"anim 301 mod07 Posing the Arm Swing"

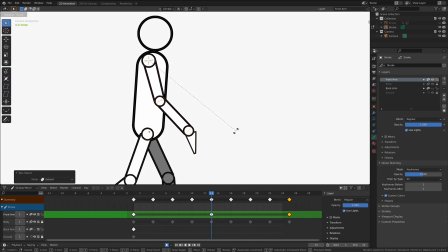4:12 So for mine, I think I'm going to have it kind of out here like this. This isn't necessarily the pose that I'm looking to create, but this is a good general distance.
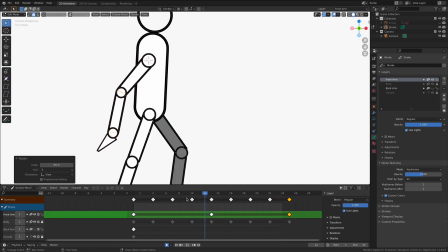4:22 Let's test it real fast. Yeah. I like that. I'm just flipping through the frames by dragging on my playhead, and generally speaking, I think that's a good place to begin.
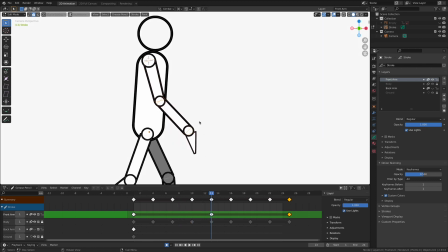4:32 Okay, now let's look at how the pose for the rest of this is going to look, because I want to start creating a small little bend here. Our arm just doesn't statically rotate from the shoulder. All three of these joints are in play, and we need to make sure that we're representing those movements as clearly as we can.
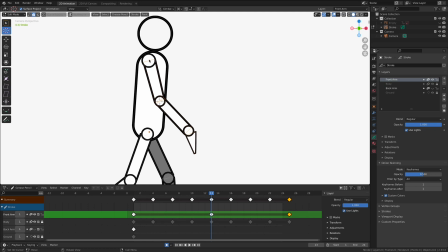4:50 Let's grab a 3D cursor, and I'm going to go back and just make a small adjustment real fast.
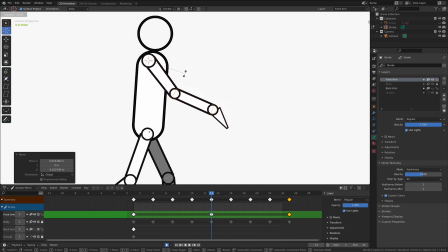4:58 I'm looking at the upper arm now, not looking so much at the at the forearm. That's going to come next. I'm looking at this angle in here. Let's go back to the other one.
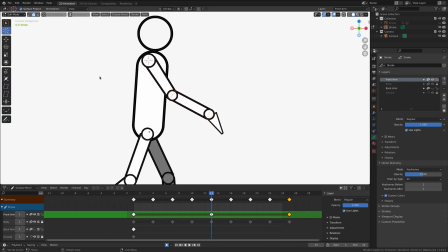5:10 Now, I'm not trying to make it an opposite. I'm trying to explore how I can rotate some of these pieces. Oops. Let me put that back there. Grab the W key is the keyboard shortcut for the selection tool.
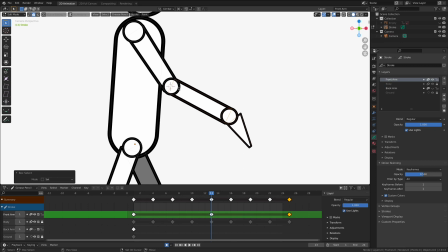5:23 And I want to select just these parts and then the elbow. And now let's rotate it.
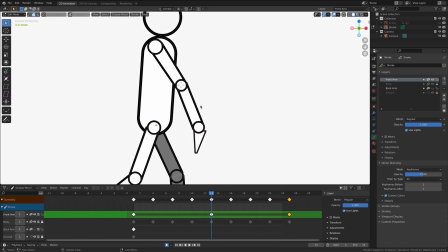5:31 Yeah, is that gonna get me what I'm after? I think maybe I want to have it go the opposite direction. This looks like we've broken the elbow. So we can't forget about that elbow, right? Snap, ouch, that's not what we want. Now, initially I was like, maybe we'll have it go down a little bit.
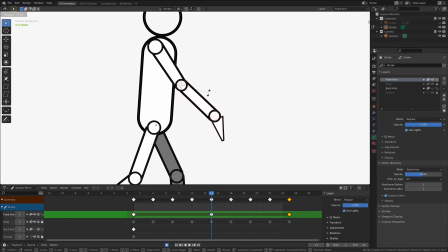5:48 But I think what I'm looking for is maybe something right in there. Not a perfectly straight arm.
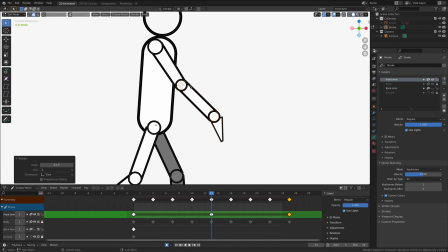5:55 There's a small little bend. Whenever we're designing our keyframes, I try to stay away as best I can from perfectly straight planks. So something like this that flattens the animation pretty quickly. A small little angle in there is going to break up the planes of the animation and create a more dynamic movement.
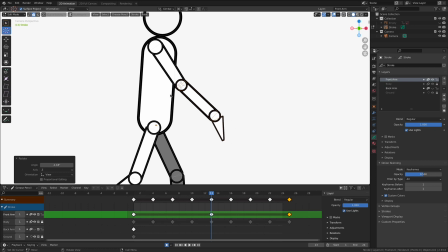6:15 All right, I'm pretty happy with this. Let's continue rotating our wrist. I'm going to grab just that point down there. And where's the hand going to be? Yeah, maybe something like that. That could be kind of cool. I may have gone a little too far. Let's try it like this.
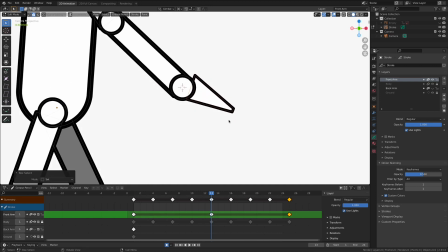6:30 And I'm actually going to grab just that one and bring it down a little bit.
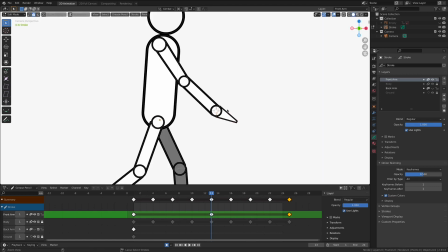6:35 Something like that. All right, let's see what we got. Take a step back.
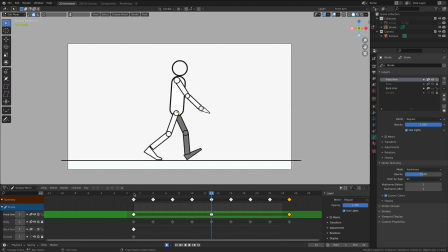6:45 Yeah, I'm happy with that. That's a good place to go.
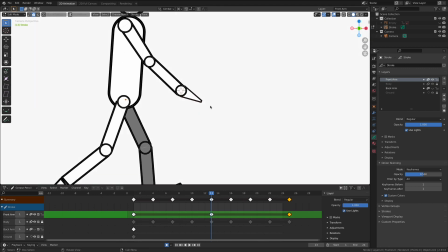6:48 As I flip back and forth between these frames, I can see that I want to have a little bit more or a little bit less rotation on the hand. Yeah, I'm happy with that. Now, the less rotation on the hand here is going to give me a great opportunity to produce some overlapping action in the animation.
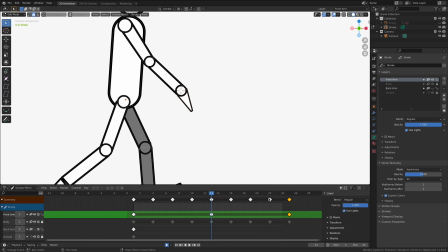7:05 As the arm swings backwards on these next series of keyframes, the wrist is going to rotate up. It's going to pop up. It's going to look really cool.
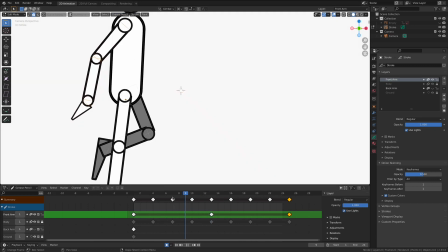7:13 We're going to apply that wave principle that we've looked at before inside of the second part of our animation.
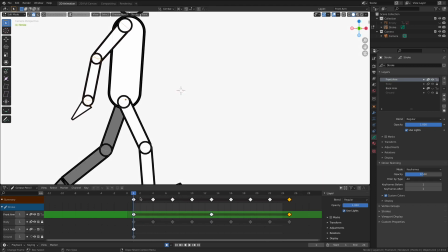7:20 Remember, the first part of your arm swing is going to look different than the second part of your arm swing.
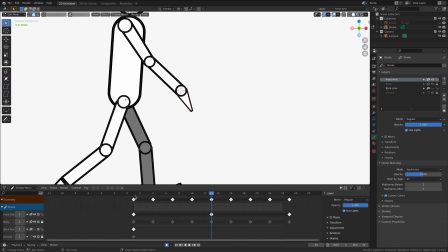7:25 All right, so with these two contact poses established, let's go in and start exploring this passing pose.
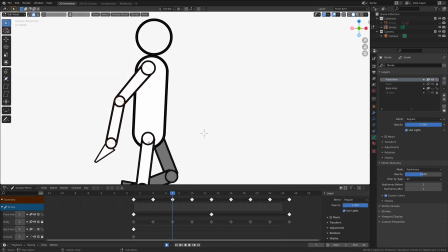7:31 This passing pose is really important for us to nail because this is where the flexibility of our arm swing really starts to show up. Let's start looking at some of these ideas.
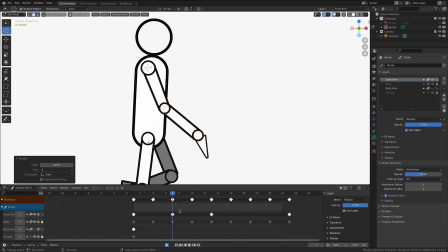7:43 And one of the things that we can do here, and let's turn on our onion skinning. There we go. Because I want to make sure I'm seeing how far this is going to go on the passing, and I think I went a little too far.
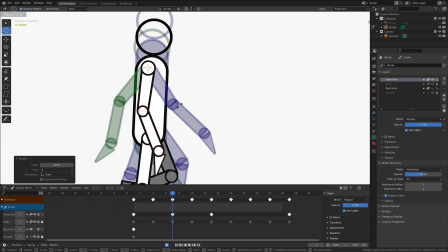7:56 We don't want it to be right here in the center. We want to try to find a passing position. Yeah, because the arm is going to start to slow down as it gets to the peak. It's going to be really fast here in the back as the arm rapidly swings forward to propel our walk forward.
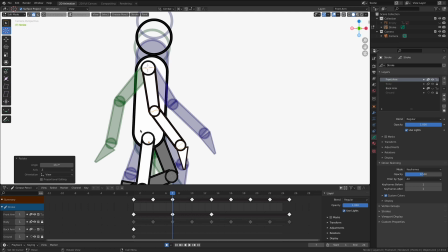8:13 A lot of the forward momentum comes from this very quick movement of our arms.